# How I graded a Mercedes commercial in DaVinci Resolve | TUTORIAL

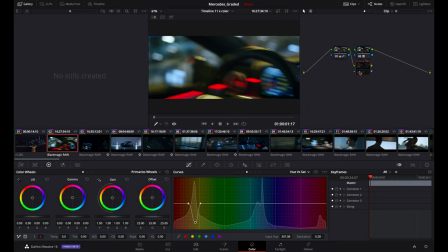(4:08)
As you can see here, it looks pretty natural right now. This was really really bad when I saw it. I was like, whoa So there's nothing too crazy here happening. There's some adjustment right here Temperature of course drop to minus 700 and keep in mind guys.
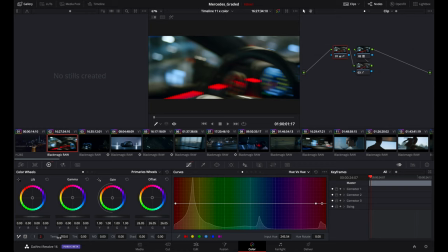(4:23)
You can also go here and change the white balance but When you should raw I just go to the temperature and it does pretty much the same thing.
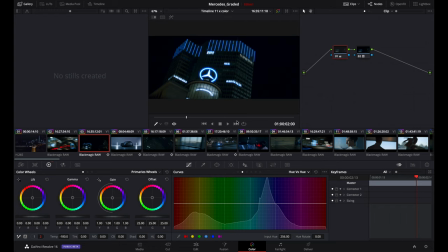(4:31)
So Anyway log after so this was one and this was another one We shot this with a black magic on the gimbal outside of the car so for this one right here I of course stabilize it a little bit it was a little bit too shaky and now we got our natural rec
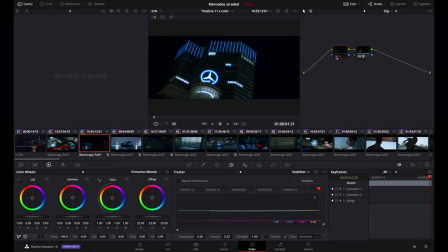(4:49)
709 right here battery and then our basic adjustment and that's why I tend to capture when I shoot stuff as I wanted them so I try not to think about oh I wanted to fix it in post now you don't have to fix it in post just try to capture it in the
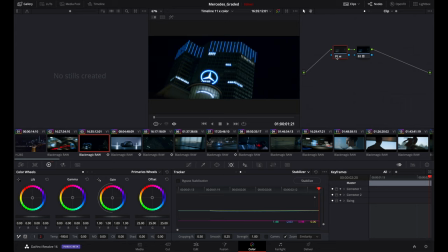(5:06)
best way possible and the only thing you have to do in post is simply adding a lot converting to rec 709 and do your basic adjustment and call it a date i think that's a big deal because it's going to save you so much time and and hassle in the post production process
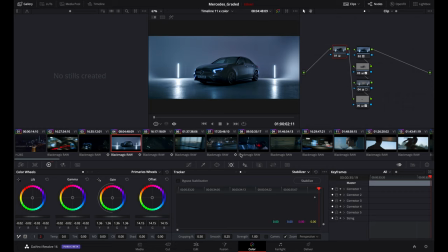(5:20)
and let's move on now we are in the studio and here is where i had to find a little bit of compromise because of the agency because of course they wanted to see the car so if i add all this level right here that's basically how our image look with only the natural
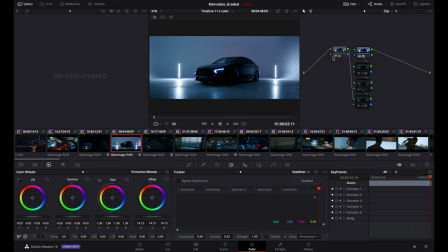(5:38)
rec 709 so in this case I try to add a little bit of contrast of course what happened the car becomes black and all these nodes right here they were basically to light up the car and just try to balance the light a little bit better so in this case first one right
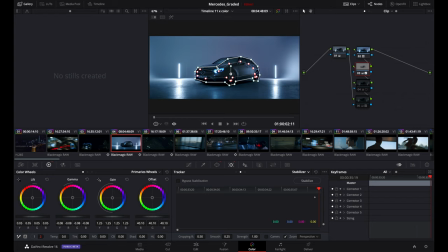(5:56)
here I did a mask here I had a little bit of light so the mask didn't go up here because you could see like that it was a little bit too much so and the second node that i have here it's another mask but this time is inverted so basically what this thing
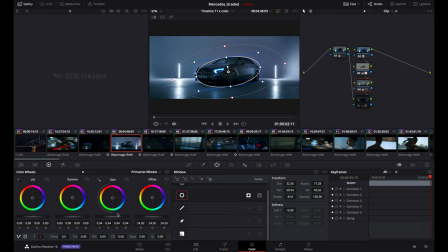(6:14)
does is you set up a mask you click invert and basically then you drop down your exposure around the car so the car tends to pop up a little bit better compared to the background again i'm gonna turn it off and on
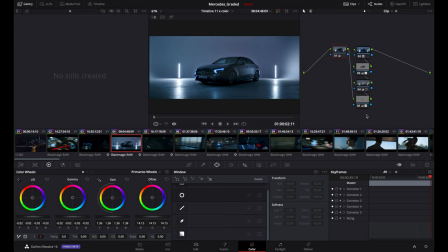(6:31)
and then the very last one is just a mask on the light because it was blowing up a lot so when you activate it you see this is with the mask and this is without so it helps quite a lot actually to bring down that blur in the in the light of the
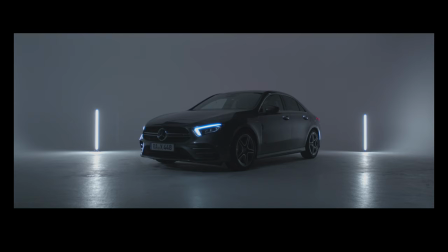(6:49)
car again let's take a look at the log full screen maybe
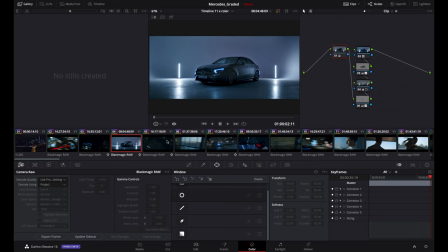(6:53)
right here and this is the corrected image.
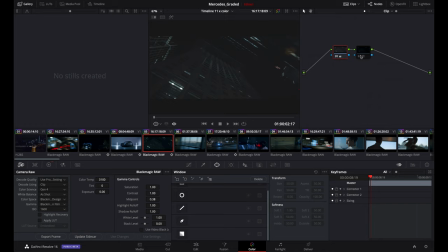(6:59)
Let's move on this is another clip in the city I mean you can barely see this was like one second what I did natural rec 709 basic adjustment that's the big difference right here. Okay now we are on the bridge this was one of the trickiest shot of the entire video. This is the log image.
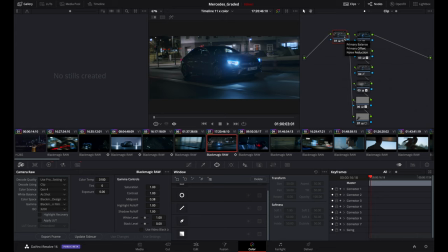(7:18)
This is the graded image. A lot of notes here, but the problem in this case is that there wasn't a lot of light. We were at 3200 already. Of course, when there's not a lot of light and when we are at 3200 in such a situation,
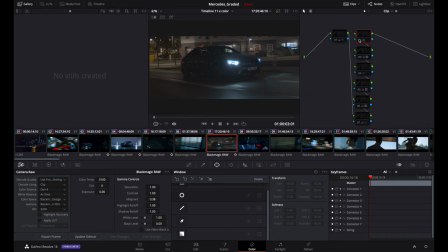(7:35)
it's extremely hard to give the image a nice contrast without making like the car look very dark.